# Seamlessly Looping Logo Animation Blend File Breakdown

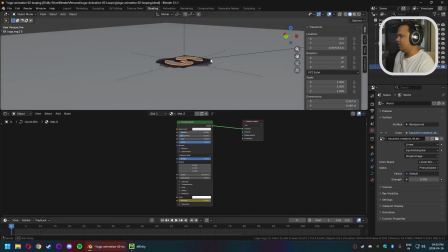Not that there's anything to reflect. I just wanted the I just wanted the reflections to be a little bit more rough.
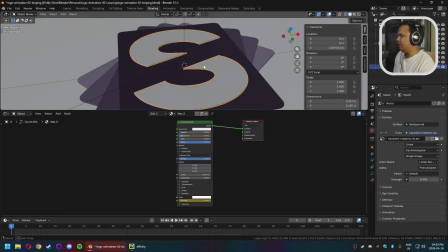Whatever reflections there are in the scene.
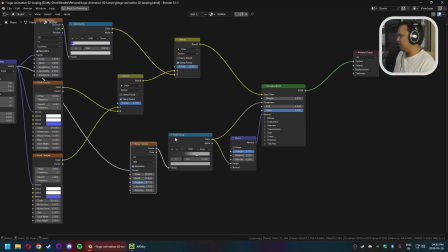And the background material is basically this node tree.
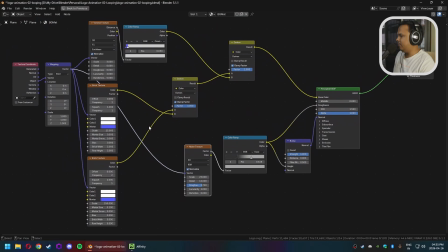It is very simple.
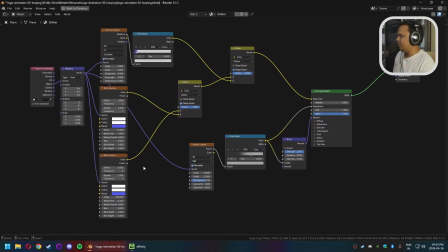This is a graph paper pattern that I found through CG Cookie, one of their live streams, and you can probably find this all over the place on the internet if you look for it. It is not that complicated.
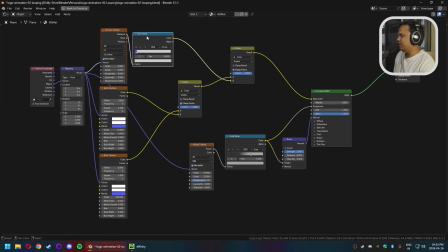The Voronoi texture and the color ramp are the dots that sit on the intersection points between the major lines. This brick texture is the major line, This brick texture are the minor lines,
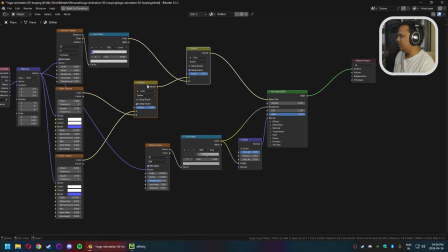and these are all being darkened together, I suppose you could say. Like I think the darken is the only one that the darken setting is the only one that actually worked for getting the specific look that I wanted.
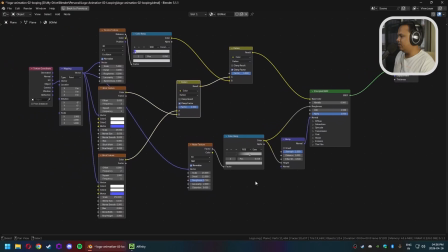The other thing is I did not want the background material to be the background surface to be completely smooth. I wanted it to have some roughness to it, some texture to it.
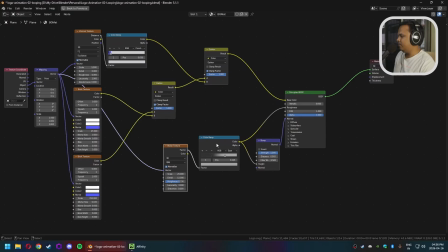So I took a noise texture, modulated it through a color ramp. This is basically adjusting the maximum and minimum values of the noise texture, and it's also adding some contrast,
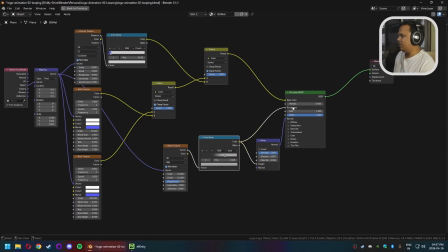and that is going into the roughness and the bump, and that gives you that rough kind of a texture that you're looking for, or that I'm looking for, not you. You might be looking for something else, who knows.
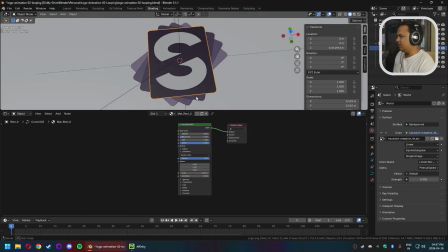The other thing I'll mention is that if you notice,
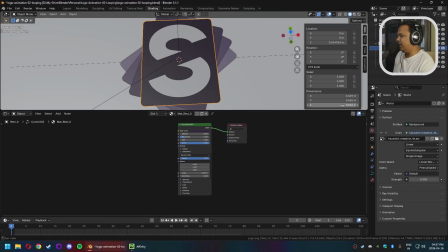the depth, the thickness is going to be the Z dimension.
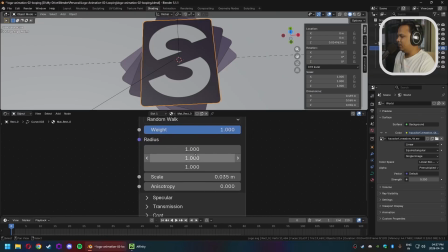This is not very high, but if you look at the subsurface scattering scale, this is considerably higher than the Z dimension.
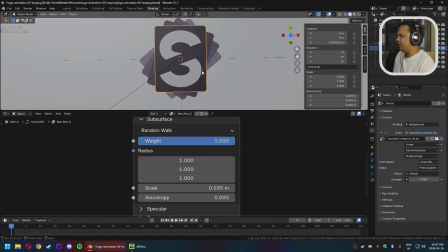The reason for that is I wanted it to have that soft, translucent feel to it. It makes it look a little bit more expensive. That's and it looks pleasing to the eye, right?
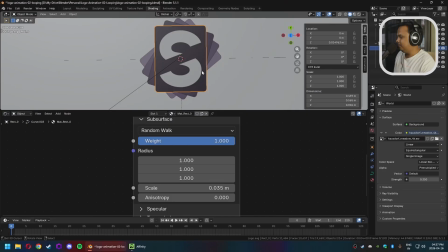At least it looked pleasing to my eye. Your mileage may vary, but yeah, that's basically what the subsurface scattering is doing.
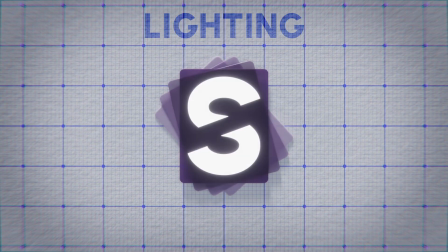Let's look at the lighting. The lighting is extremely simple.
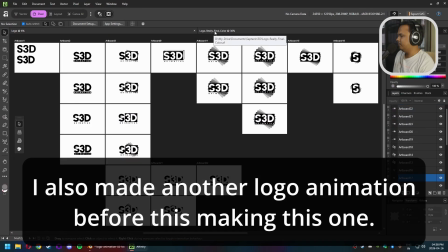Honestly, the most complicated part was making the logo itself. The rest of it is just fairly straightforward.
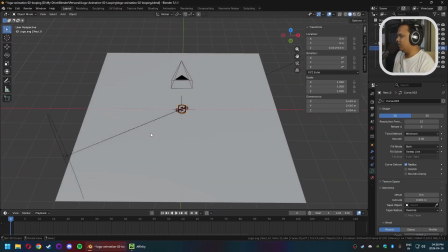At least for my logo, at least the way I wanted to animate my logo, it was fairly straightforward. The lighting is just this key light, this main area light.
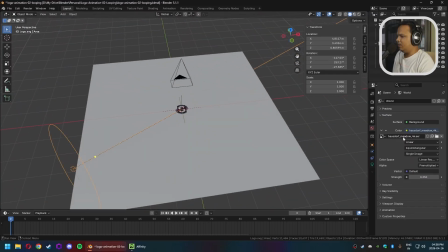I'll explore that in a minute. The other thing is this HDRI that I got from Polyhaven. This particular HDRI is a cloudy kind of a day. It says Hausdorff meadow, so it is a meadow. It is outdoors.
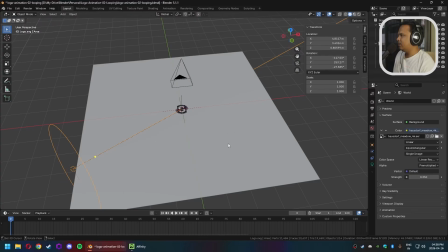It is cloudy. It casts. It doesn't have any particular light source,
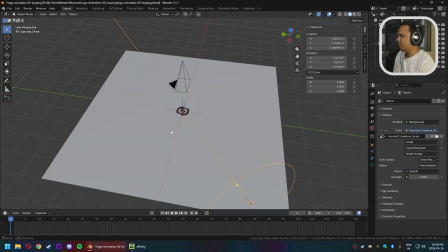and it casts very soft shadows. Actually, it doesn't cast any shadows.
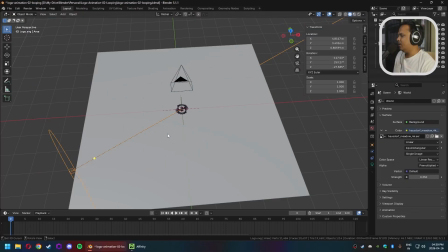It casts. It just fills in the shadows, right?
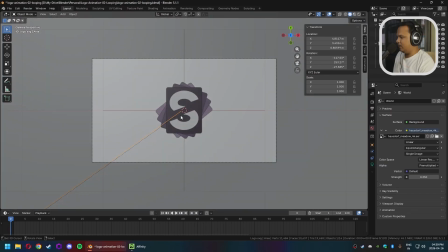So if I look through this,
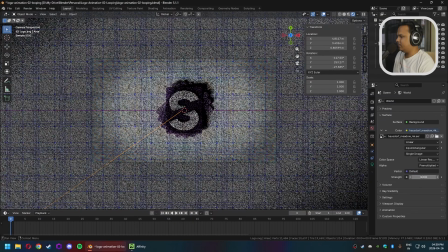you will notice that if I disable this, that all it is doing is just filling in the shadows.
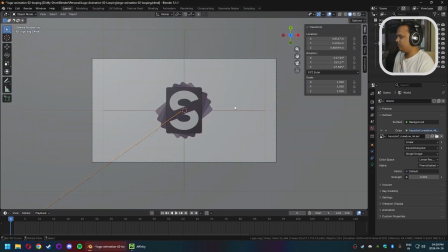That's all it is doing. Okay, that's the lighting.